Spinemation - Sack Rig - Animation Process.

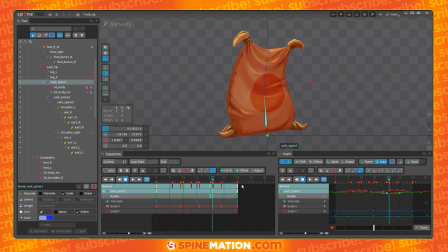8:21 This part, maybe it is too fast now. What I need to do is create like a balanced interval, considering that this part and this part is an interval like this one.
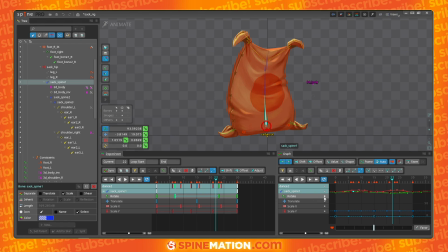8:36 It maybe sounds abstract, but once you understand that, it's very powerful. It's a very powerful workflow. So this is the beauty of the newest versions of Spine, the graphs. I really like to work here.
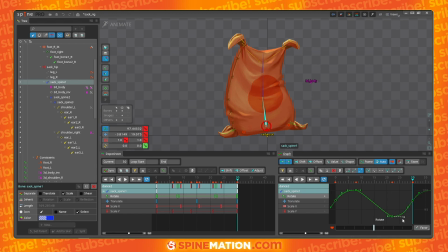8:52 I used to do the polishing at the end, but sometimes like a small and quick animation like we are doing here, I like to do the polishing along with the animation so I can
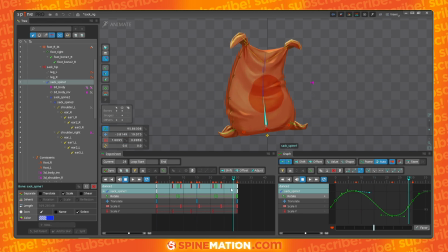9:05 visualize how it is working and if it is working, and how I can tweak the parameters to make it work. So now I have like a basic movement with rotation.
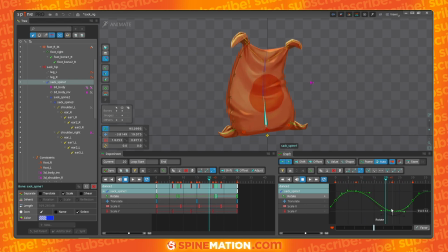9:25 I will turn it down a little bit. So it's not too much at the base, because the base is supposed to be heavier.
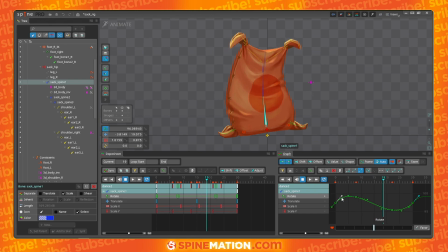9:39 And as far as we are from the base, the lighter the things become. So let's put a very small rotation here. And from here, we will start reacting to the rotation here. The first part, I am going to the left.
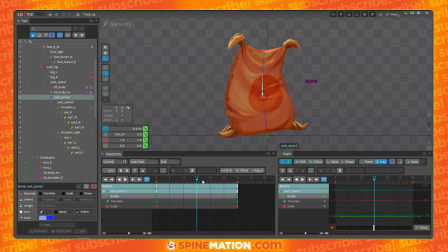10:01 and then change direction. So maybe since I have this, if I also isolate the rotation here, you can see, oh, this is the graph, sorry. I have to sync the graph and the dope sheet so I can see the same parameters here.
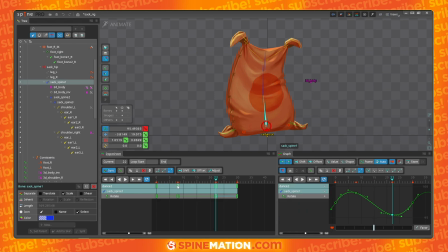10:21 If I isolate rotation, you can see I have this interval split in 3 parts. Animating chains of bones overlapping and with follow through. Usually you will find patterns that are the timeline divided by 3 or by 2.
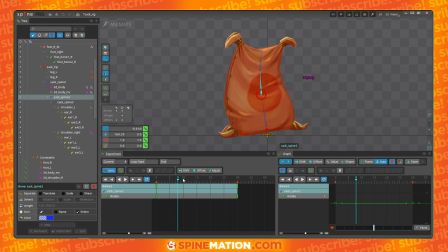10:42 So in this case, I have this bone coming left, change direction, and then I can make it react here. And then because it will change direction again, and then I can make this smoother,
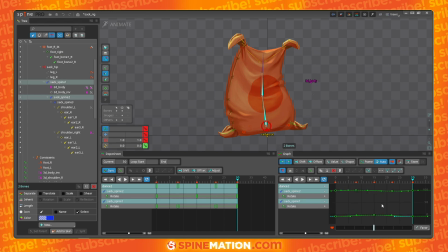10:59 and I will create like 2 movements that will match one another. So one by creating this 3 interval, and the second one by splitting the timeline in 2.
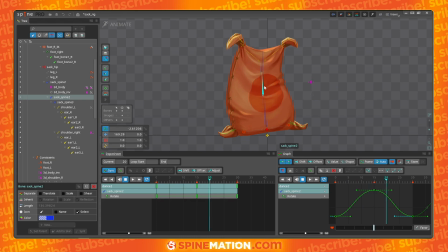11:15 So you can start having an idea of how fluent the movement will be. So the last one, I will make it react to what's happening here. So this one was animated based on what's happening here.
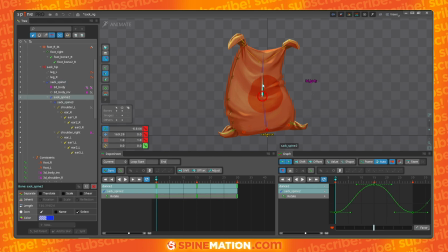11:34 This one will be animated based on what's happening here. I am always considering the parent of the bone. So let's see what's happening here. The bone is going to the left and change direction. So when it's going to the left, since this is very lighter than the base,
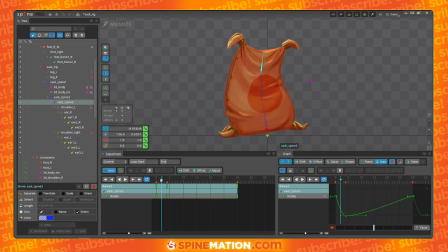11:53 I will drag it a little bit on the opposite of the movement. That means if the bones are going left, I will drag it right to create like an illusion of resistance.
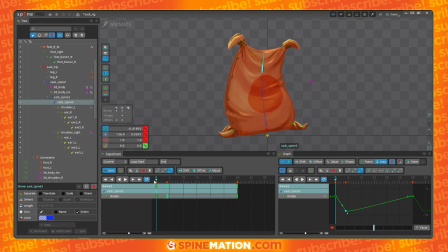12:10 Physical resistance. So it drags a little bit, and when it changes direction, start going to the right, I will drag on the opposite way. So it will change direction, and then it will change direction again.
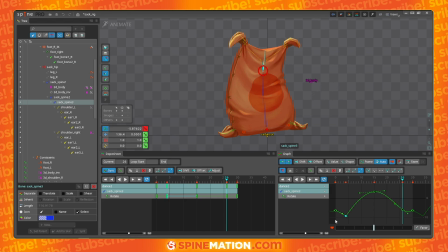12:34 And I will drag it again a little bit. In the end, you need to check what's happening, because this is the theory, but in the end you have to make it follow like a loop.
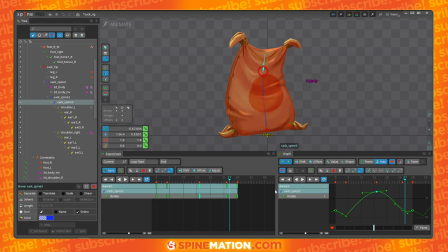12:50 So you have to check what's happening on your graph. It's not only on your keyframes. By using this technique, it means that you need to check all the time what's happening on your graph and adapt. You have to adapt to what's happening on the viewport.
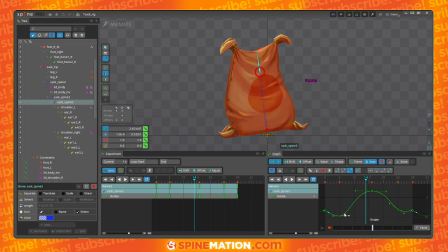13:07 So here we have a breaking on the movement. So probably we will need to fix this by make the curve like have a continuation here.
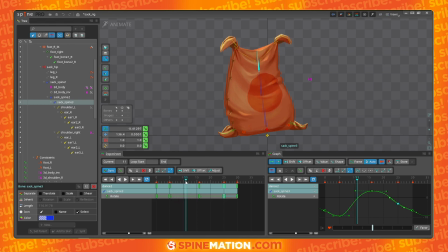13:24 And we can do that by offsetting this curve. So let's make this drag maybe a little bit slower. Bring it here so it suggests a continuation here.
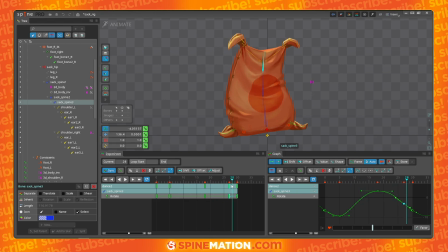13:43 So we can polish that. First, let's see if the movement is making sense, and it is. And then we can take a closer look here and adjust our keys.
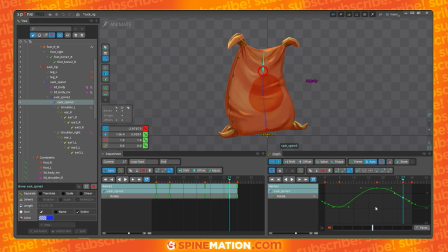13:59 If you think after adjusting, you will notice that like we don't really need this key here. We can like delete it because it's like in the middle of the trajectory of the curve. So you can clean it up front,
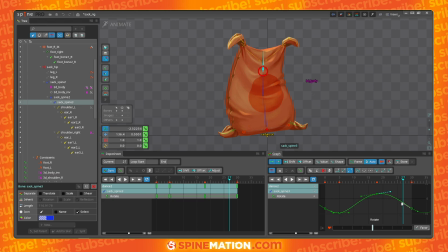14:16 because you know it will not make a difference because it was already on the same trajectory that the curve has now. It doesn't make a difference. What makes a difference here is to have like a very smooth curve.
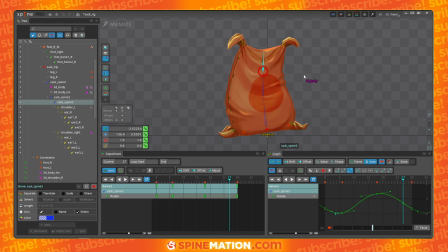14:32 When you have a smooth curve, that means that your movement here is also smooth. And then you have like a very cool dance. Of course, if you want to make it bigger,
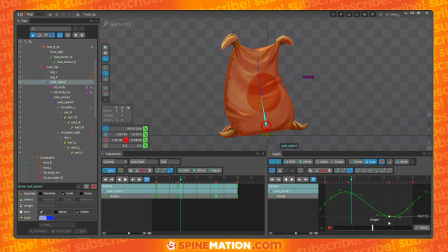14:48 larger, you can work on your graphs to make it more wide, pushing the amplitude of the movement. or bringing it down.
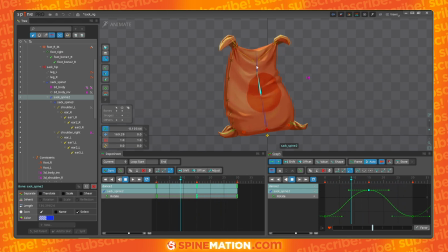15:07 So as you move the points, you will see your character reacting here. So more turn down, more curves. Just make sure that the curve that you have at the
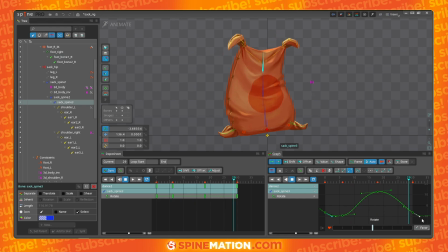15:24 end will match the curve that you have here in the continuation of the movement. And then your character will be it will have like a very pleasant and smooth animation.
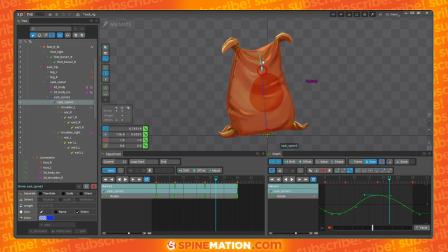15:46 So from here, since I have the core line animated, I will start going to the extremes. So the first extreme that I have here is the shoulder. Usually I don't like to make it symmetrical.
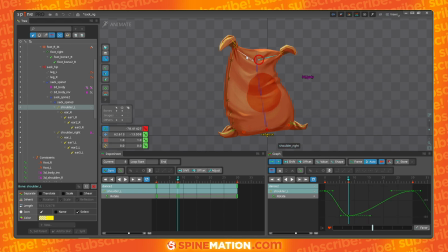16:00 This is very boring, like, because it's symmetrical, but if you create like some poses, it gives you another impression. You can craft like your intention. You can craft like emotions and more personality.
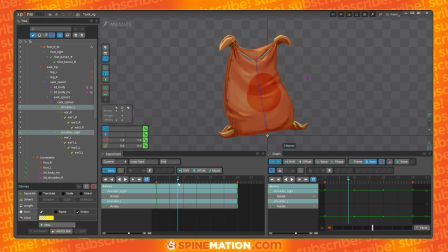16:16 But here, because we are doing this very quick exercise, I will keep it symmetrical. And then I will add a little bit of offset between the parts. I will use here the same idea, that is dragging according to the movement, according to what's happening on the parent bone.